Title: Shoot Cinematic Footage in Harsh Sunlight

Hello everybody and welcome to the video. In today's video we're going to talk about how you can film great footage in harsh sunlight.
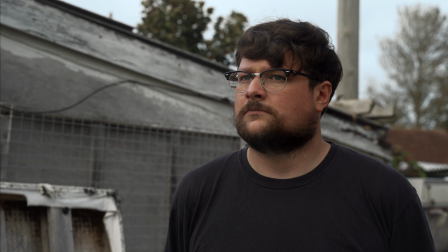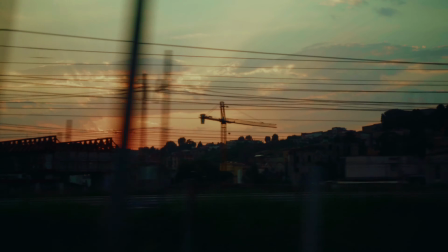19s
From a lighting point of view, generally most filmmakers want to film at sunrise or a sunset because that's when the light is at its nicest. However, due to timings or budget constraints, sometimes we have to film during the middle of the day.
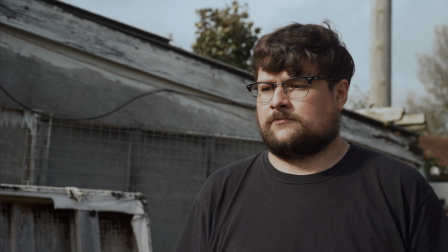35s
Now the lighting at that time isn't the best. It's often harsh and can create nasty shadows across the face and it just isn't particularly visually pleasing.
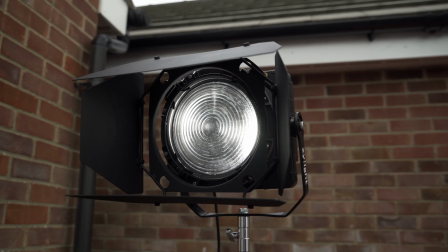44s
Now for high budget productions often they can have big powerful HMI lights which can counteract that or full rigs to diffuse the light. But for most of us that isn't always accessible so in this video I'm going to go through the best ways to diffuse the light on a budget.
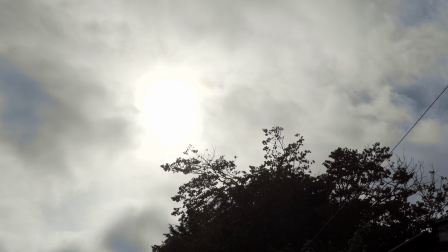60s
We're filming out in this work yard today and the first thing to do is work out the position of the camera and also the position of the sun.
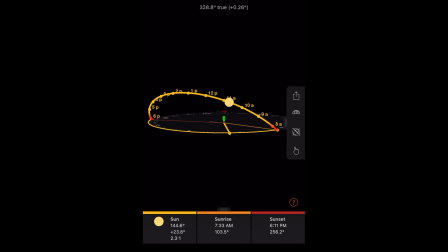68s
It's just after 1pm here and the sunlight is coming in at a very slight angle
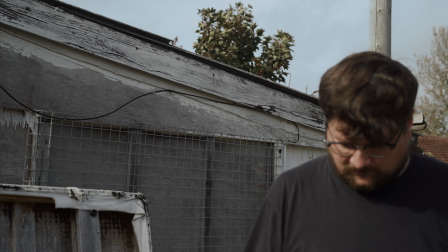73s
so what we're going to do is position the talent facing into the sun at an angle themselves.
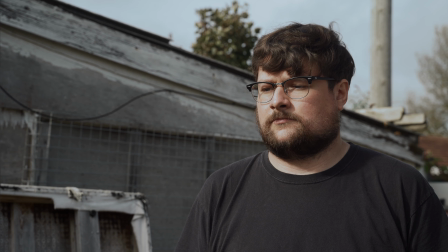79s
This way we can shoot the camera into the shadow side of the face creating as close to or as possible as close to the 45 degree lighting angle. For camera position I'm going to place the camera facing in towards the talent on the shadow side of the face I'm also going to use the leading lines in the back of the work yard to again direct the audience's eye towards the talent. In order to make the talent stand out a little bit more I've also gone for a slightly lower angle looking up to create that larger-than-life look.
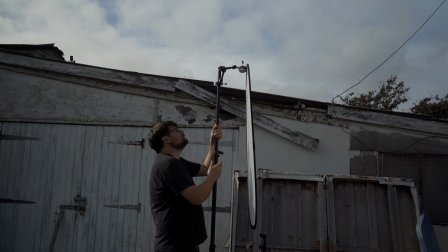109s
Once we set our camera and the position of the talent it's then time to diffuse the sun. Again ideally you would have a bigger rig here with C stands and full mounts of diffusion rigs however I feel this is a great little workaround on a budget.
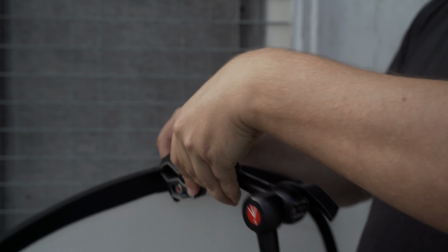123s
What I've got here is just a simple light stand,
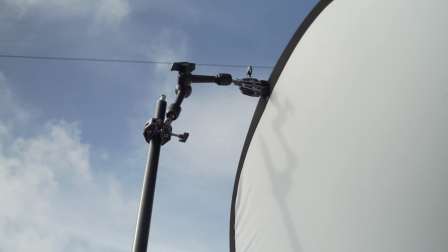125s
my super clamps onto a magic arm and I've just taken the outer layer of the 5 in 1 diffusion and hung it up and found the right placement for it. Once you've got the right position you should see that it easily softens the light and easily takes a stop or maybe even two off of the sun.
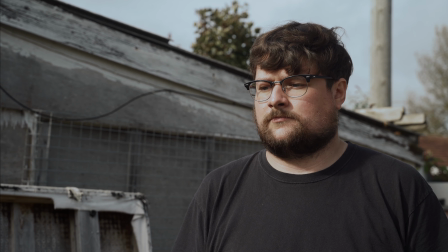142s
Here is a shot before and after. In my opinion I think this makes a huge difference it's so simple to do and softens the shadows softens the light and just makes it look so much more visually pleasing that's it for today's video guys thank you very much for watching and i will see you in the next one bye bye